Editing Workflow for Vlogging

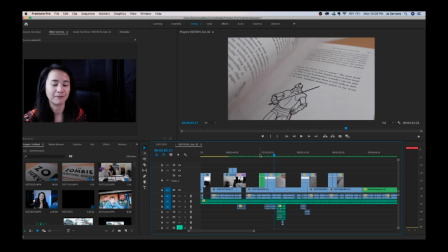25:01 That's the beauty of using high FPS in this sequence, because I can either slow it down, make it fast, because it has more frames per second. And if you notice, there are some sound effects here as well. The page turning, some zombie sounds, and someone calling for help.
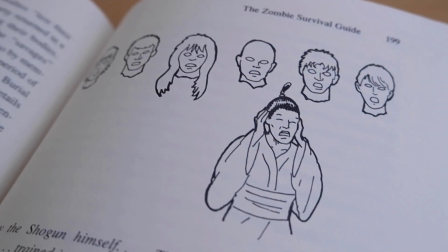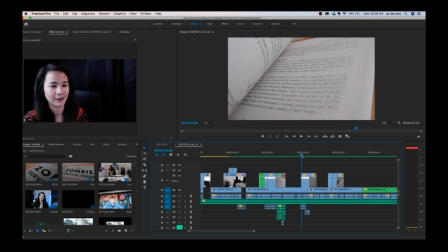25:27 And me talking about the book. Another B-roll sequence, just talking about it. So make sure, if ever you're doing a B-roll sequence, make sure it helps create the story.
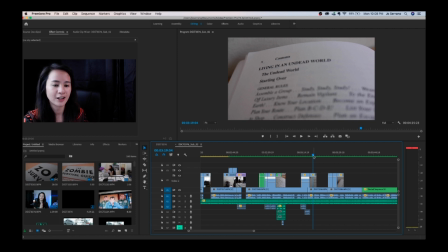25:43 So since I'm talking about a certain chapter of the book, I show the title of that chapter.
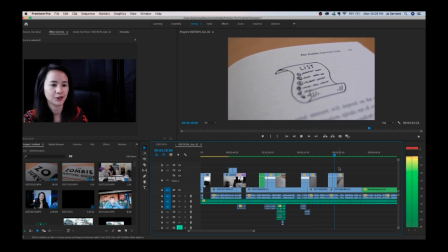25:50 Another slow motion sequence, supplementing your main footage.
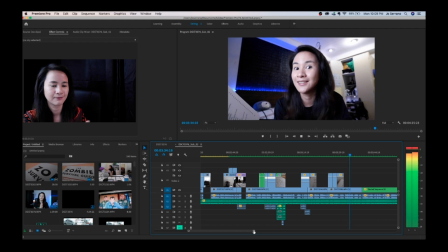25:57 And me talking about the book again.
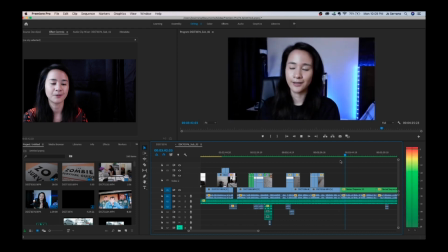26:04 And this is another footage that I combined two different footages.
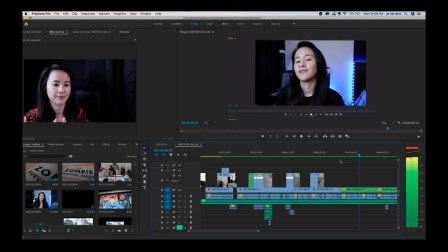26:10 I used my main footage and just sticked it to another footage, which is actually a OBS screenshot
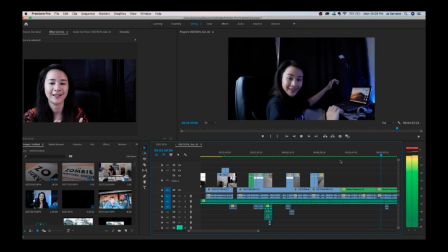26:20 of me as if I'm playing a sequence in Adobe Premiere Pro.
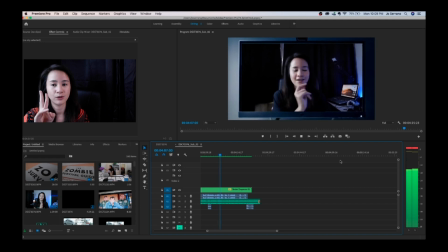26:29 And this is another sequence, two footages stitched into one.
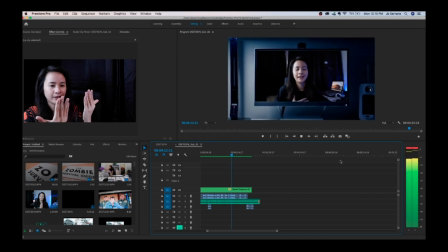26:35 And using the zoom out effect to give a little bit of drama. Like, it gives like a inception moment, like, oh, I'm watching a vlog in a vlog. I wanted to give that idea to my viewers.
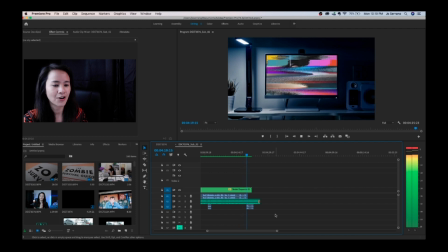26:52 And yeah, that's how I created my vlog. Summary, guys. First thing, pre-production. Always have a goal in mind when it comes to creating your story. Like how I did with my sample vlog, I talked about how to be productive in our situation right now. Next is to plan out your shots. Make sure to set your camera in such a way that you want to achieve a certain look into your footage, whether you're using 4K, Full HD, or changing your frames per second. Next, don't forget to use good memory cards and store your footages in an external hard drive. That way, you can maximize your computer's hardware. Then, organize your shots based on year, month, date, and title. That way, it's easier for you to find your shots, especially if you want to look back to them. And when it comes to the editing part, I usually try to find the music first. Try to use non-copyrighted music or use paid subscription so that your videos won't be flagged in Facebook or in YouTube. Then it's just laying your shots in such a sequence that follows your story. Don't forget to use different cuts like the L cut for audio-based transitions. Use different kinds of colors, texture to match the sequence, cut based on the movement of the camera, and use supplementary shot to support your main shot. And of course, just have fun making your story. So this ends my webinar. If you guys enjoyed learning from me, please share your support and share this video to your friends. I would like to give a special thanks to Fujifilm for inviting me to make this webinar to share my knowledge to you guys, to all you aspiring content creators out there. And I hope you learned a thing or two coming from me. And if you guys have any questions regarding this webinar, please comment down in the comment section.